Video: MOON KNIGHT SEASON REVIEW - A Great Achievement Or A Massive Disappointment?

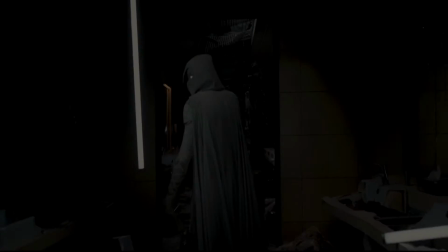In keeping with the character itself, the show very much has an identity crisis, not knowing where it wants to be or the direction that it's going in.
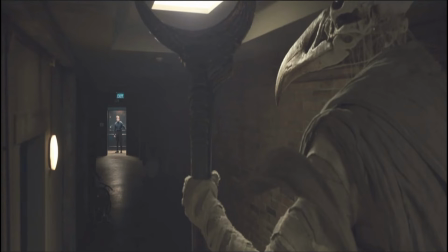The Khonshu gods themselves come across as very hokey, the voiceover was done by actor F. Murray Abraham, and the visualisation of the gods is quite good, but overall their nature, which should be far more imposing, just comes across as very comical, and it takes away the seriousness of the story wherever the Khonshu god appears on screen.
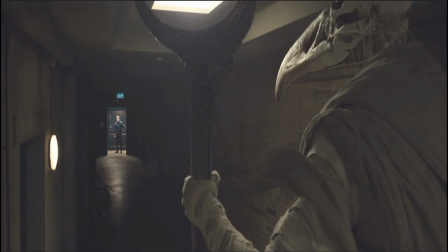Another example is, I believe, when we get to the 4th episode, where we start tapping into the childhood memories of Stephen and Marc,
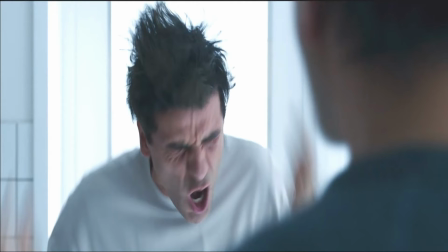and we have potentially a very intense moment where we hint at parental abuse, but then 2 minutes later we're having a conversation with a talking hippopotamus in a flying ship dressed in an Egyptian costume.
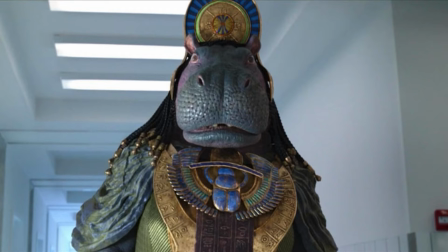And it's this type of contrast that really makes you actually confused as to what the show is trying to say or what direction it's trying to put itself into. Now, we talk about the show's pacing,
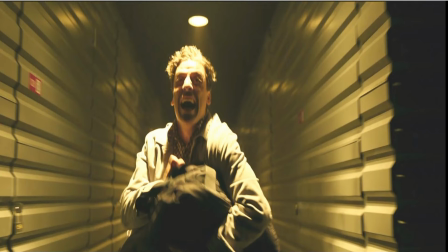which is very erratic and chaotic throughout the show. Now, I completely understood the first episode where we were seeing Stephen very much trying to get to grips with himself alongside the various visions and nightmare that he was under.
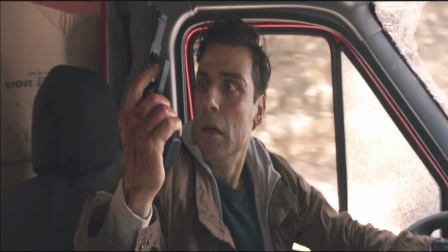So to have this kind of frenetic pace did make sense, and it was engaging at first when we were having these zooming in, zooming out moments, when we're having all of these car chase scenes,
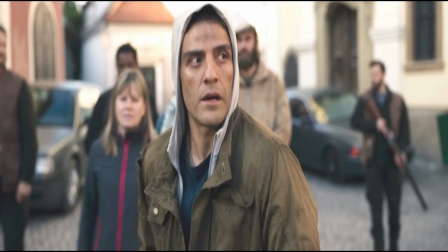and where we see Stephen taking out all of these assailants trying to hunt him down. So in the beginning it was very interesting, but over the course of the show really lost its balance and its poise in trying to tell out the story.
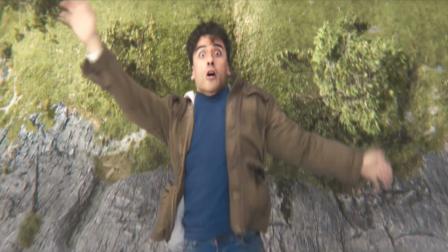We do have some very slow, drawn-out scenes where we're trying to focus on character,
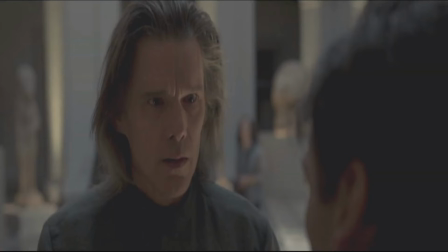but then we have multiple chase scenes and fight encounters where we have the constant musical score pounded away in the background, which drowns away a lot of the dialogue and takes away the impact a lot from the scenes.
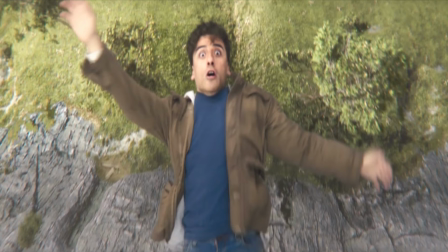There's just such an uneven and a very schizophrenic nature in terms of the storytelling, and it makes it frustrating to watch throughout the show. There's also a lack of focus in terms of the story.
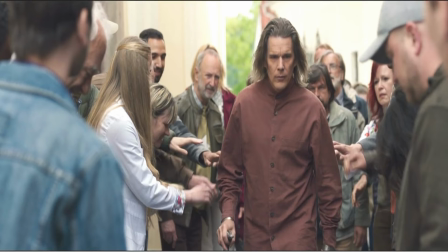We initially start with Arthur Harrow wanting to assume power, but his focus is taken away in the second half of the show as we shift towards Mark's mental distresses. And it was around about the third and fourth episodes where I asked myself what exactly the point is of this story.
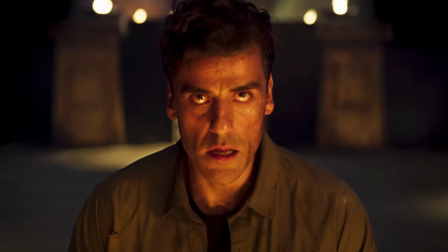Why am I still watching? What is the point of the actual plot? And after a while I became very disengaged and disconnected with the story. Now another issue was Moon Knight himself. Now in terms of the costume, I think it looks great.
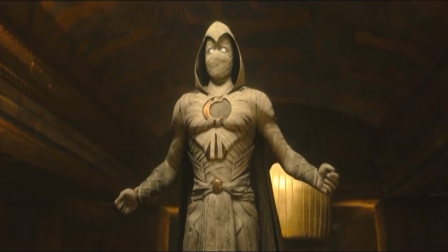You know, Moon Knight looks very fluid and cool when he's live action. But the problem is, Moon Knight is barely in the show. Up until the finale, Moon Knight must be in the show for a total of around 5 minutes,
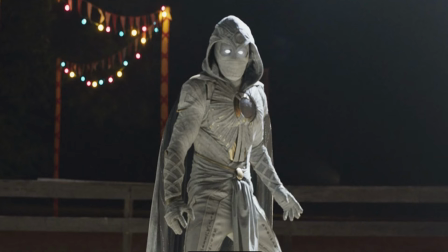which for a first time introduction of the character in live action or indeed any mainstream platform is extremely disappointing. Like so many of the other Marvel Disney Plus shows, this series really feels like it was a movie that has been stretched out into a show just for streaming purposes.
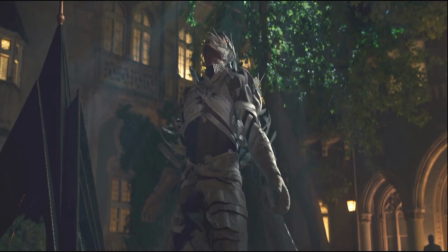There's just no flow or consistency throughout the storytelling as we progress through, and dare I say,
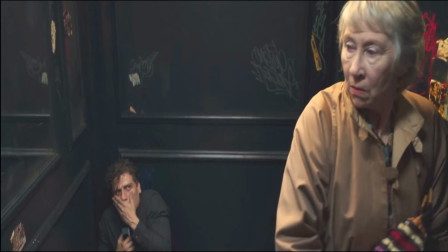despite all of the frenetic action going on, I did become a bit bored and disinterested throughout the story. Even though we had a lot of action and spectacle towards the finale, as what we typically get within these shows,
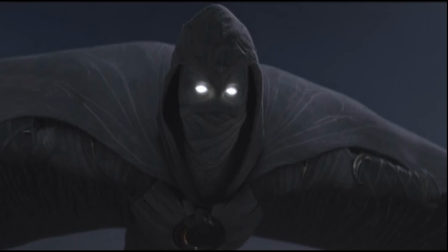it wasn't enough to cover all of the various flaws that we saw within the previous 5 episodes.
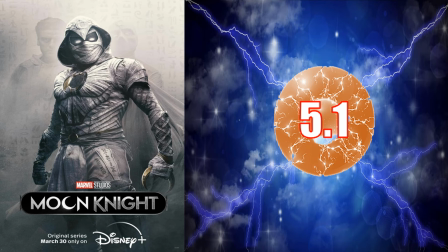So if I had to give an overall score for the Moon Knight series, it would sadly be a 5.1 out of 10. Like I said before, we had initially a great setup with a very good lead performance from Oscar Isaac, but in the end, I think this was a show that really didn't know where it wanted to be. It didn't really have a certain focus.
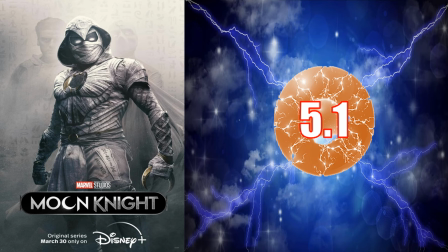The trajectory in terms of the tone and the plot was all over the place, and maybe in better,
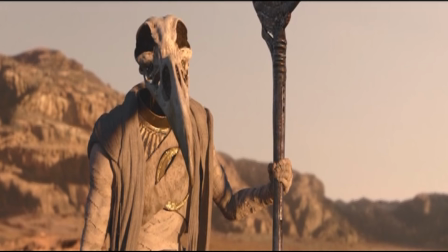more experienced directors and filmmakers, the execution may have been pulled off a bit better, but I just think, sadly, it's yet another disappointing entry in the Disney Plus Marvel shows.
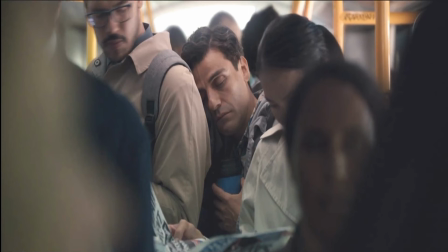So far, I'd probably say it's better than Loki and Hawkeye, and maybe perhaps WandaVision, though WandaVision did finish stronger than Moon Knight, but I just think there's an ongoing problem within these Disney Plus Marvel shows right now.
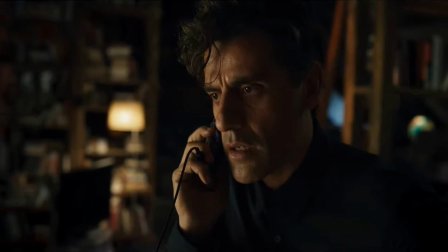They really need to get to grips in terms of the tone and the pacing, and I think also they need to decide on which characters actually merit a series.